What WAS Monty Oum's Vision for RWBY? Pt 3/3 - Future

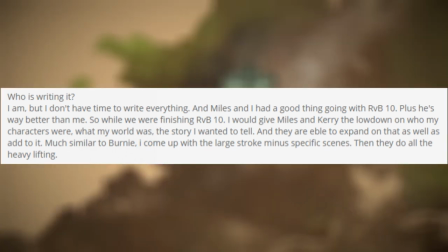Much similar to Bernie, I'd come up with the large strokes, mind-specific scenes, then they'd do all the heavy lifting.
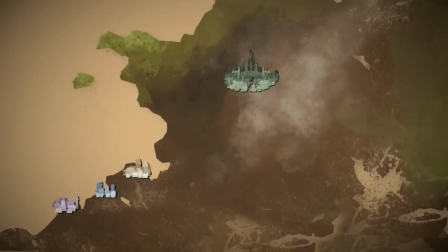With the process of cultivating Ruby's interpretive world,
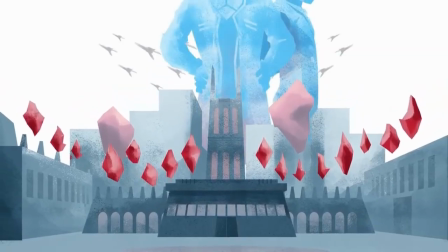Monty may have been the one to come up with the basis of Remnant's geography and culture, but he did at the end of the day collaborate with Miles and Carey on specifying all the parts of it.
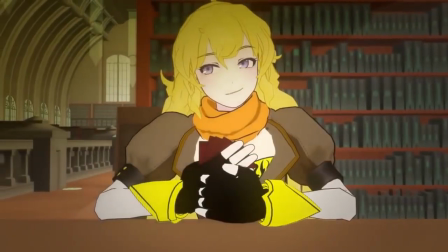This was made clear in something like the board game Team RWBY was playing in Volume 2 that snuck in
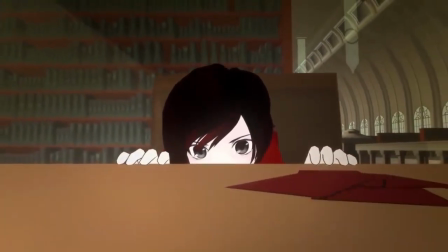little tidbits about the Four Kingdoms before any of the World of Remnant episodes got around to explaining anything.
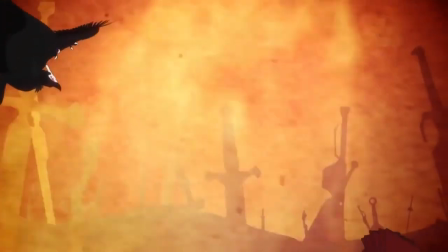In fact, on his most off days, Monty relied on Miles and Carey to help jog his memory on certain terms within the world.
Haven Academy, Mistral, Beacon Academy, uh, uh, Vale, uh, Atlas, talk about some other time, We haven't really talked about the school at Vacuo, but we will in time. What's it? What was it? Monty. Yeah, yeah, it's... Oh, it's so hot! Oh wait, it's not hot anymore! Oh, right.
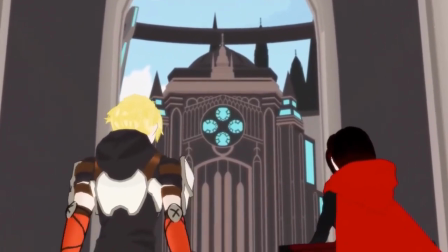The three of them had collaborated so deeply during Ruby's first couple of years that even after Monty's death,
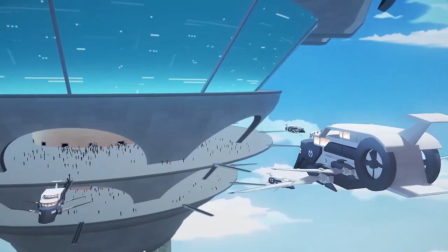it became evident how much the culture of the people residing in various kingdoms would be presented.
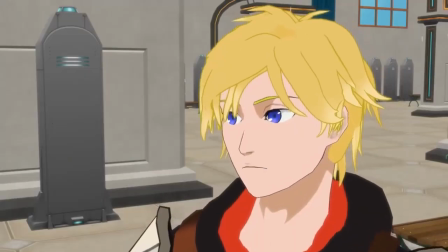Where Volume 1 only went as far as peppering in a few names of locations like Atlas, Mistral, and Sanctum,
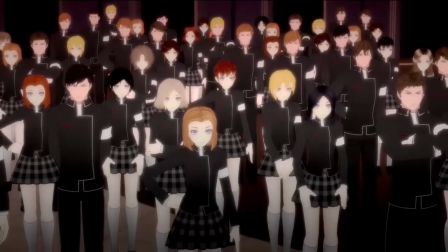and Volume 2 merely showed the school uniforms of each academy within each kingdom, or lack thereof in Bakkyo's case,
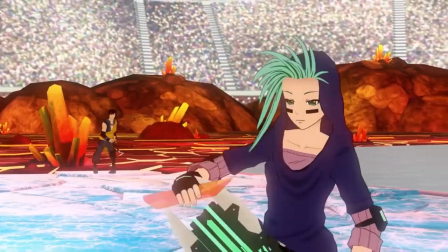Volume 3 introduced several teams wearing combat outfits that either strongly hinted at or raised questions about the kingdoms they resided from.
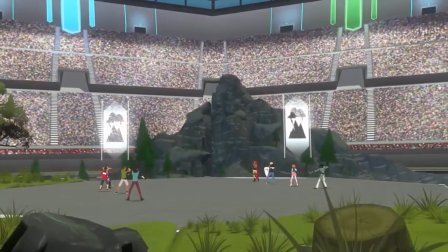The Bayons in a vital festival tournament also added to the intrigue about what the different places outside of Vale could be like, such as the kingdom Sun Wukong grew up in.
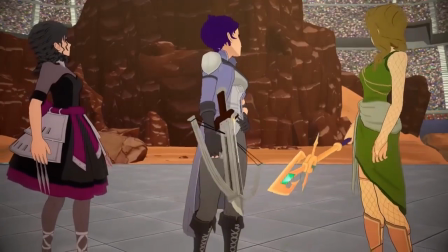Alright, home field advantage! Don't get too cocky, that's Mindsurf 2!
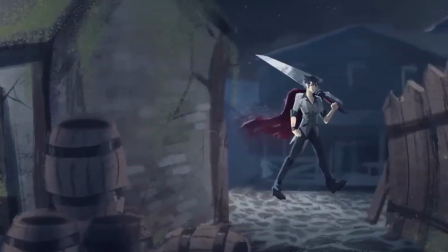On a narrative level, Miles and Carrie left implications of what would be the next destination for the main cast outside of Beacon,
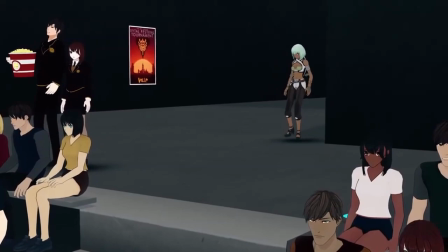by having some characters name drop certain locations like Mistral and Haven in Volume 3,
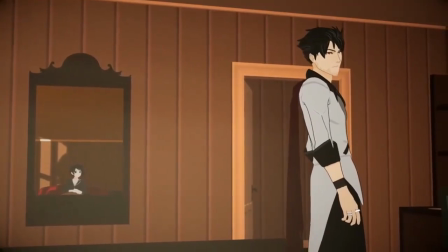setting up the trajectory for future plot points.
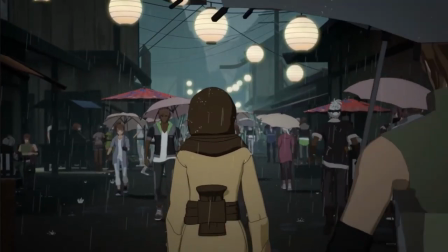And Volume 4 onward would of course show the actual different locations throughout the world of Remnant one way or another.
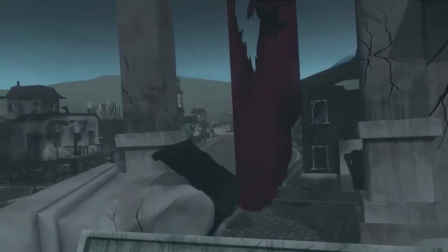When it came to the Eastern Asian inspired towns, Kuro Yuri and Oni Yuri,
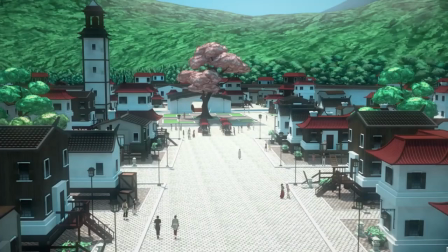they gave insight into the character Lai Ren and his childhood who prior to venturing with Ruby, John and Nora to Haven,
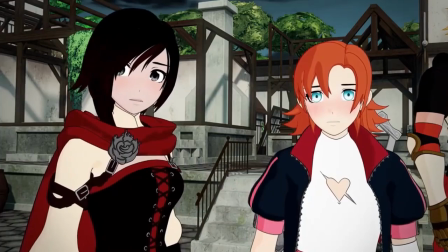was one of the more relatively quiet supporting characters. With what was seen of Atlas and the Schnee Mansion,
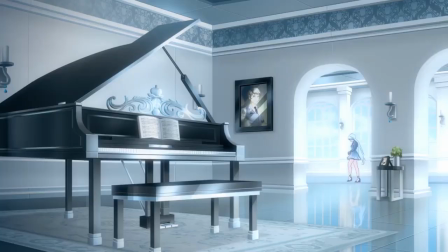a more vivid picture is depicted as to why Weiss emitted enough frustration towards her
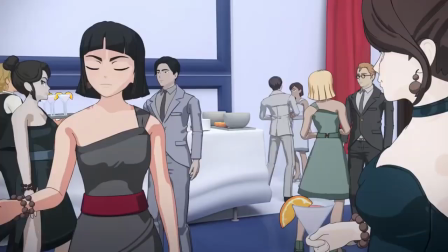father and the upper class society she grew up in to have wanted to enroll in Beacon Academy.
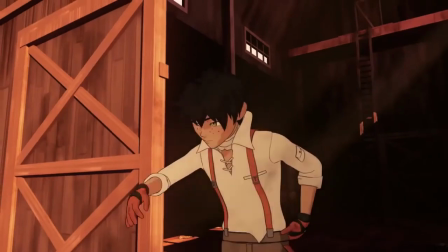Oscar Pine, having lived his young life on a farm in the rural parts of Anima for as long as he remembered,
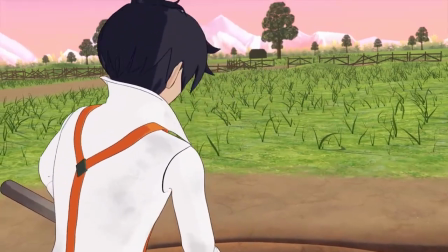naturally yearned for more out of his life, even if he had no way of knowing what that quote-unquote more would entail.
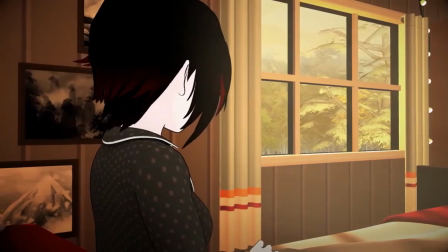Similarly, Ruby had never explored that far beyond her own home and patch, so certain destinations she sets foot in fill her with a sense of excitement.
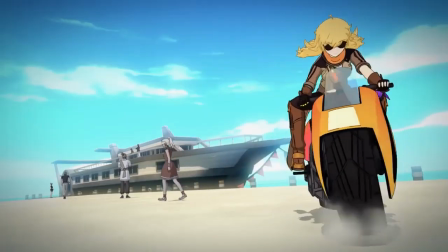And unlike Yang, who has her motorbike and adventurous attitude to help her casually travel to wherever she wants to go, So,
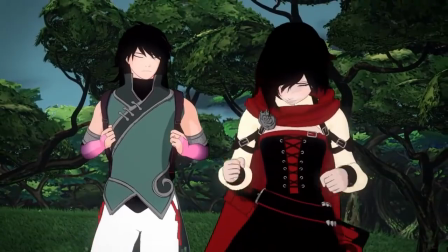RWBY underestimates the challenge of trekking to another kingdom for the first time. These examples are all manifestations of the geography determining the culture, the people within said culture, and the stories formed from said people that Monty talked about.
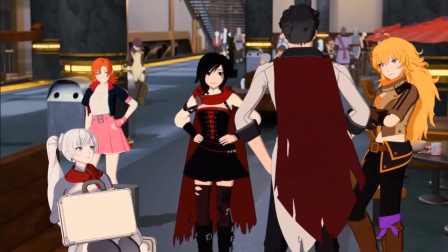And this sense of thought into the narrative still applies after each passing volume.
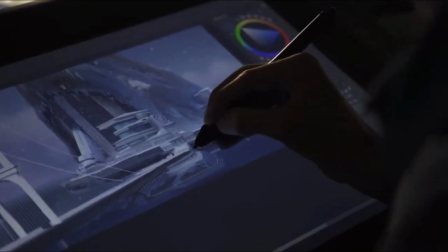In the case of the city of Argus, environment designer Weston T. Jones, who was brought on during Volume 6,
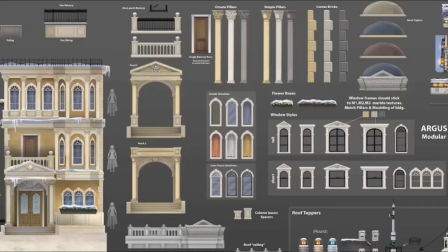described that the location's aesthetic to the effusion of San Francisco and Greco-Roman architecture.
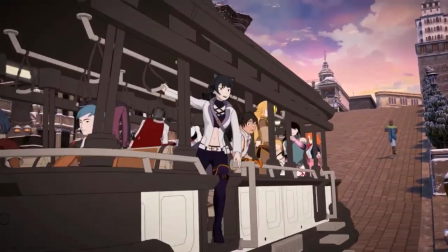Some fans picked up on the former aspect immediately by looking at the hills and trolleys.
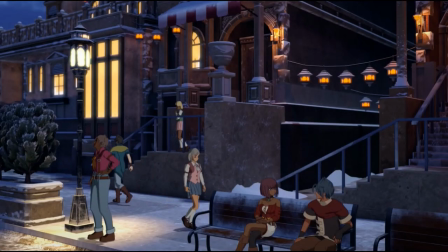However, the latter is especially noteworthy,
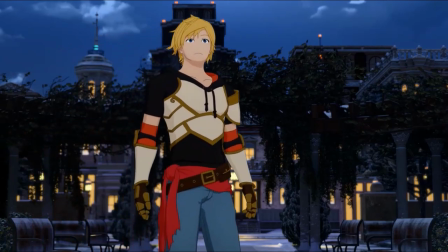since Argus was home to a specific academy with a specific beloved character attended before enrolling in Beacon.
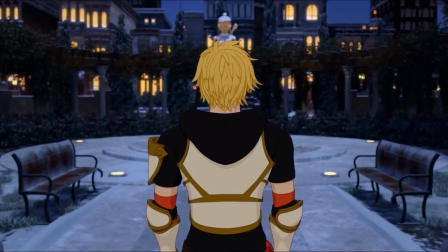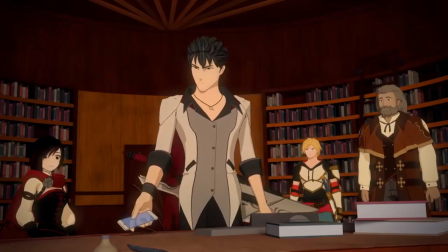Though for all the amount of thought applied to RWBY's overall setting, whenever discussions about the show's flaws take place,
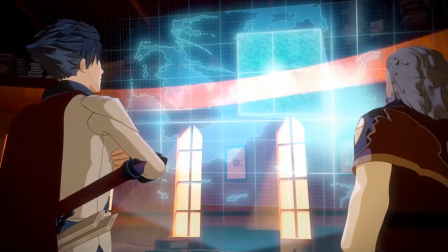one of the most recurring sticking points is the very matter of RWBY's worldbuilding.